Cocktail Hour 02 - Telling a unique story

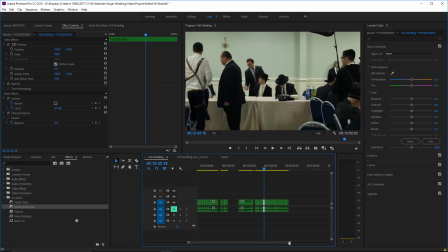[49:59]
having a thought
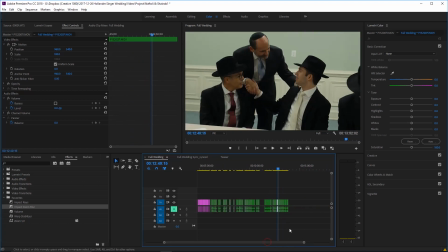[50:02]
to put the remember, we still have quite a bit more men footage than we do
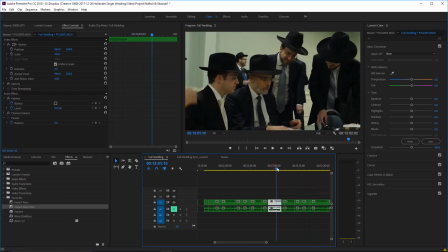[50:10]
ladies footage, which is fine. But I kind of want to put the signing the marriage contract.
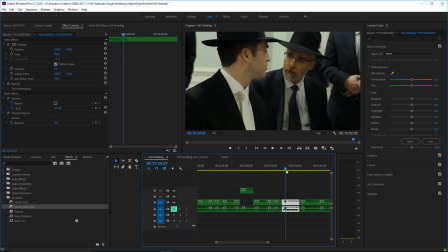[50:20]
at this point. So we're going to find all the clips where they are going over the marriage contract, and that's going to sort of
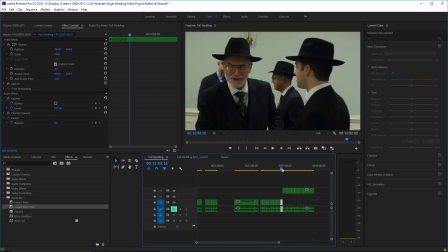[50:30]
not fit in as well later on. It could, but I just...
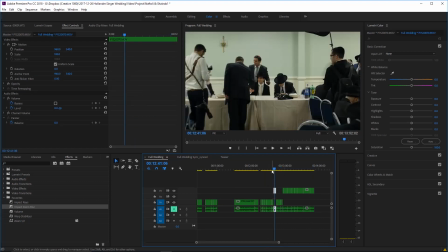[50:38]
Alright, so over here, this one...
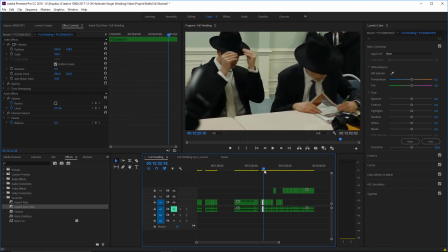These two, they are preparing the marriage contract here in all these.
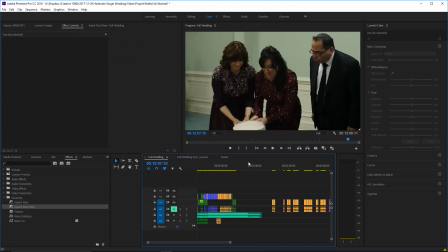[50:53]
And we'll sort of take this whole thing. I'm not necessarily going to use every single one of those clips,
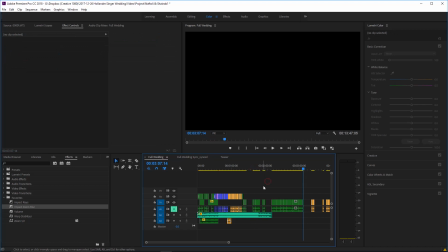[50:59]
but let's put them here in our timeline and let's see how we can make it into a story.
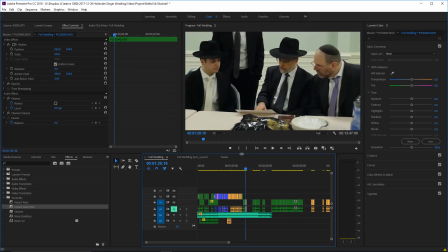[51:04]
So we have this.
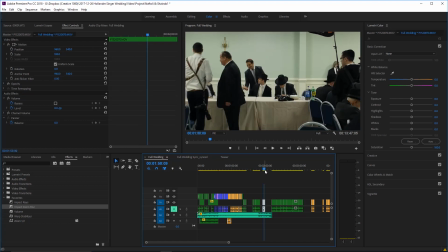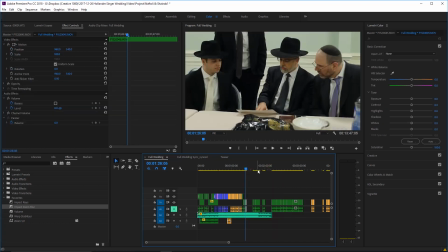[51:14]
Okay, so see they're sort of going it over.
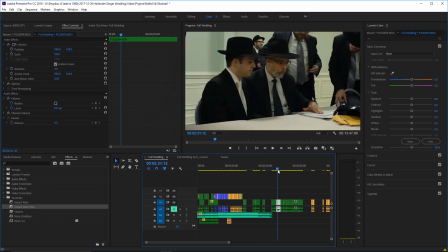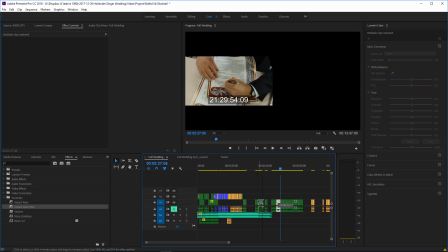[51:25]
That kind of works with that. Let's make sure it works.
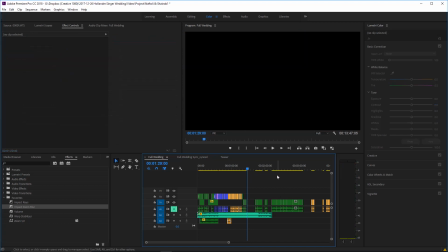[51:33]
I don't like that it's too much of the same framing, so I'm not going to do that.
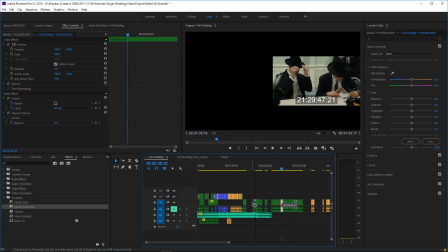[51:41]
There we go. That one will work.
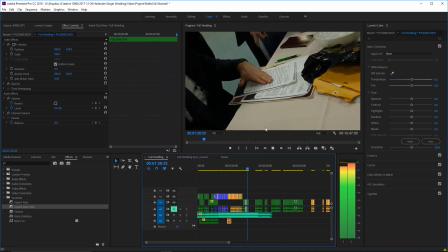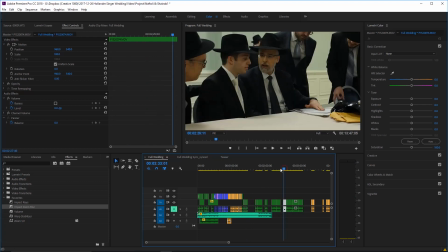[51:50]
And
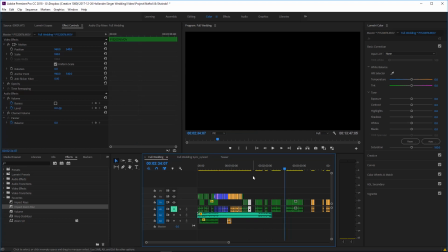[51:55]
that one.
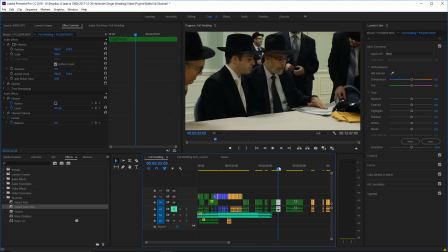[52:00]
They're discussing the marriage contract. It's usually a nice moment in the wedding.
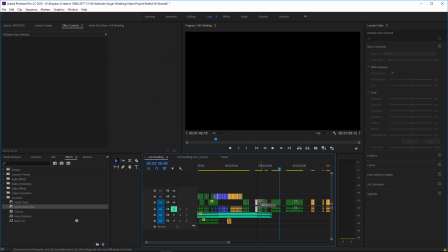[52:15]
And if you realize that at this point in the wedding, we have not actually seen the bride yet.
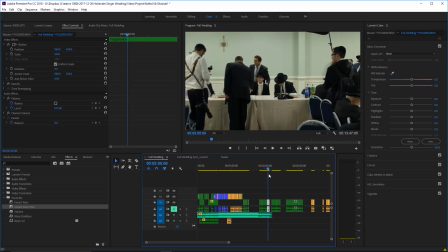[52:20]
At least in the video, which is fine as long as we are telling an interesting story.
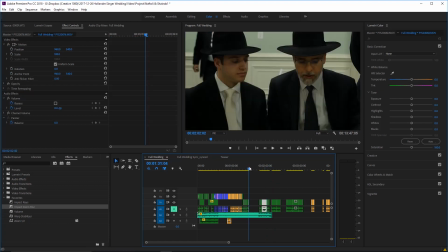[52:28]
She's not gonna be missing herself. So they're talking.
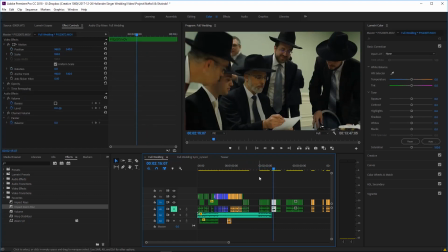[52:33]
The next thing I want is a little bit of they're talking about the contract.
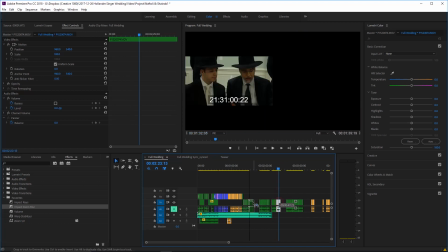[52:44]
Again, here's a different angle of that.
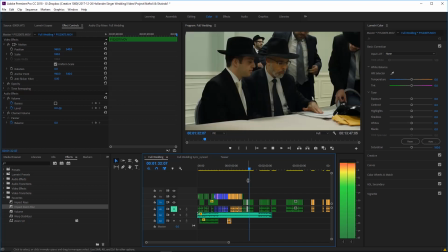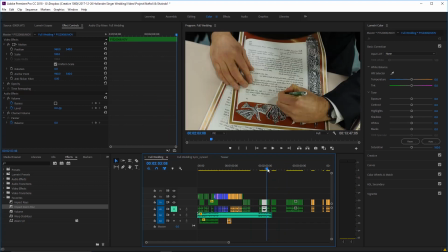[52:51]
I think that works. Now we're going to use the far shot of it.
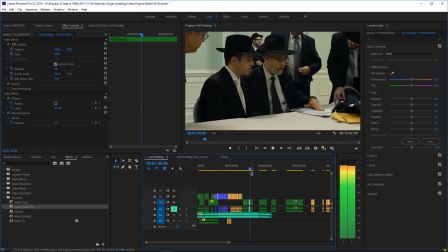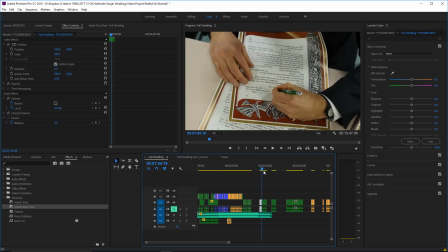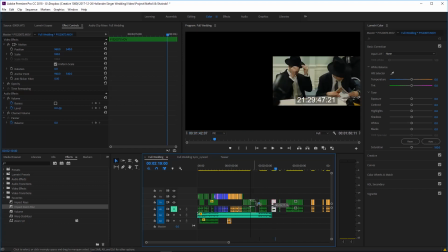[53:13]
Actually, that makes more sense, because in this shot you actually see the rabbi going from discussing to writing.
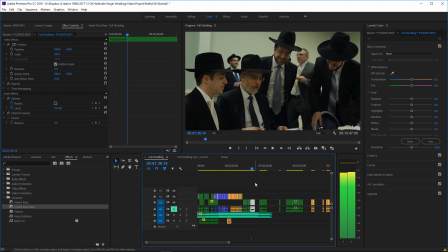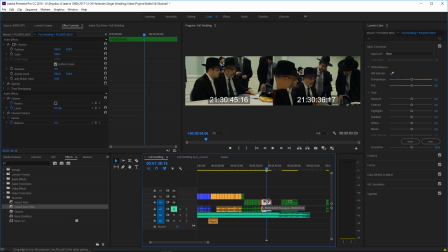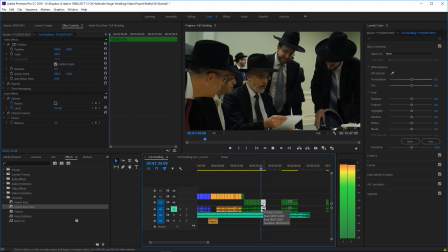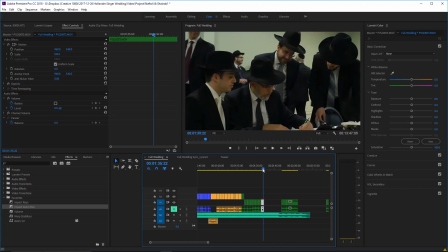[53:33]
We'll get that point where he picks up the pen. Right, this shot ends with the paper on the table, so this one we want it to begin with the paper on the table.
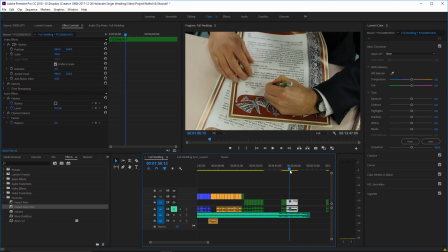[53:43]
Now he's writing, then we'll go to a close-up of writing,
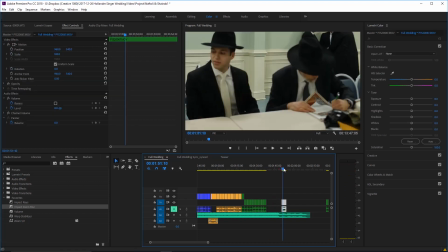[53:52]
and
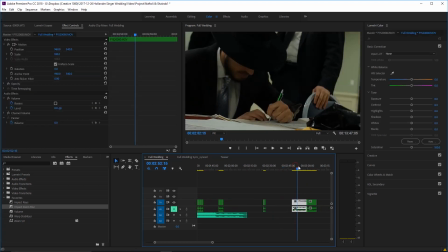[53:57]
we already have them discussing. I don't need another one of that clip. This is the witnesses signing it.
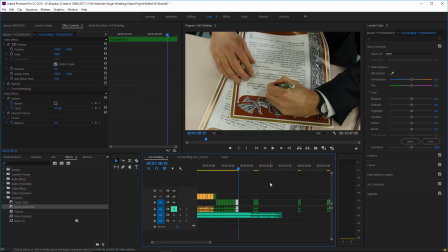[54:04]
Here's the close-up of writing.